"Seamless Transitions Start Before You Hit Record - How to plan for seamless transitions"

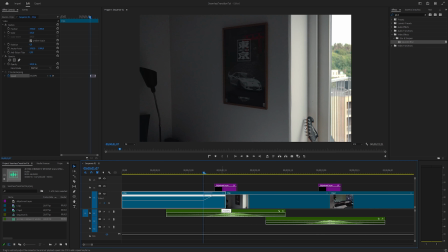Then we can extend the part where we want our ramp to happen, and let's up the last part here to something like 850 or something. Should be fine, like that. So now this part here should be sped up. Like this, we can see there's a lot of movement going on.
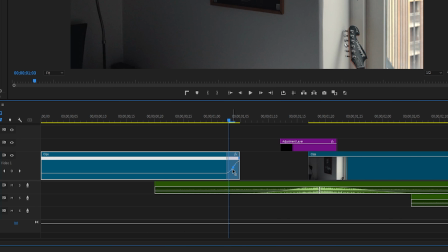And then we want to add the ramp. Like this, you can click the keyframe in here, and this little blue guy will pop up. You can change how you want the ramp to look.
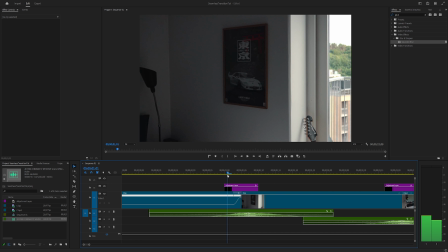And this should create a little bit of a speed up effect here. Like that. And we can pair this by doing the same for all of our other clips. It is pretty much the same procedure here.
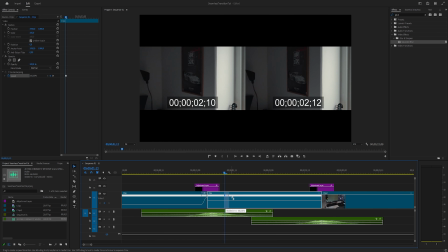You find the part you want to speed up at the keyframe, extend it out, and then you just drag this up hella high.
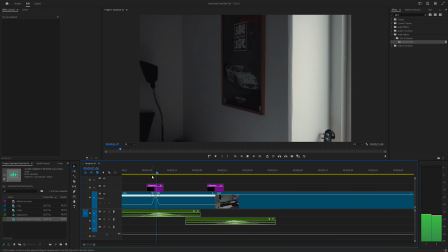I think that 800 to 1000 speed works pretty good. Of course, you can play around with this a lot more to fine-tune it. Just for the sake of this video, I think it will do fine. Now I'll just go ahead and do the rest here, and I'll show you the result.
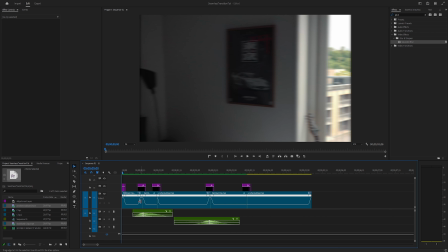So yeah, after playing around for a little while, I think I got to a pretty decent setup here. I basically just have the same setup, just with the ramps done, and I ended up reducing the amount of sound effects to just 2 because, I don't know, it sounds a little bit weird without no music, but if you bring music into this as well, then you can make it look really cool. And I think I've made it pretty nice right now. You can see here.
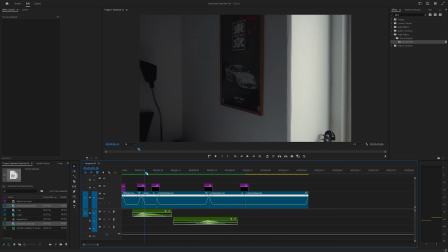Yeah, so it feels a lot smoother with the camera going the same direction compared to like random movements.
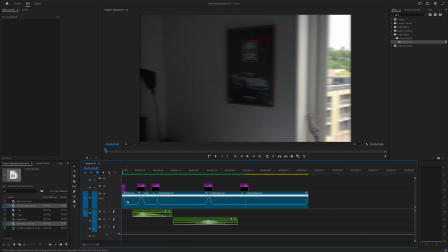And this is what we want to do. So yeah, looking pretty good. Now you also learned how to do speed ramps as well in Premiere, which is kind of nice.
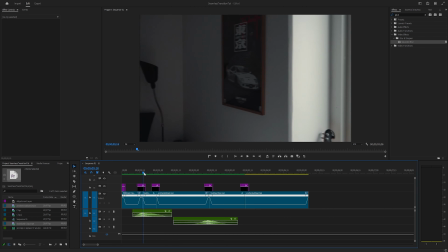These can be really fun if you have some better clips than these, because I don't know, there's just some silly things I filmed really quick.
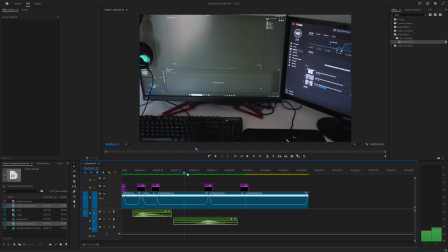Also, another thing is that you should always plan out like your shoots, so the movement just flows really nice like this.
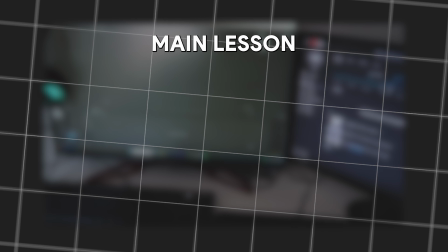And that's pretty much the difference between a random transition and one that actually feels seamless.
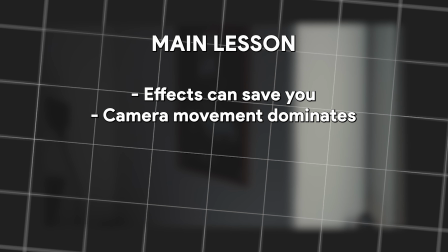The effects can help, but the camera movement is what makes it work in the end.
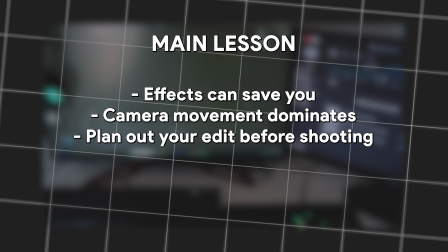So next time you go to shoot, I hope you will remember this video and think about the edit before you press record, and try to match the direction of motion when you're recording.
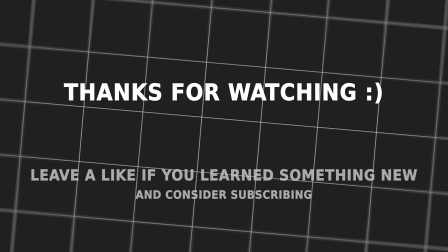But yeah, thanks for watching, and I hope to catch you guys in another video.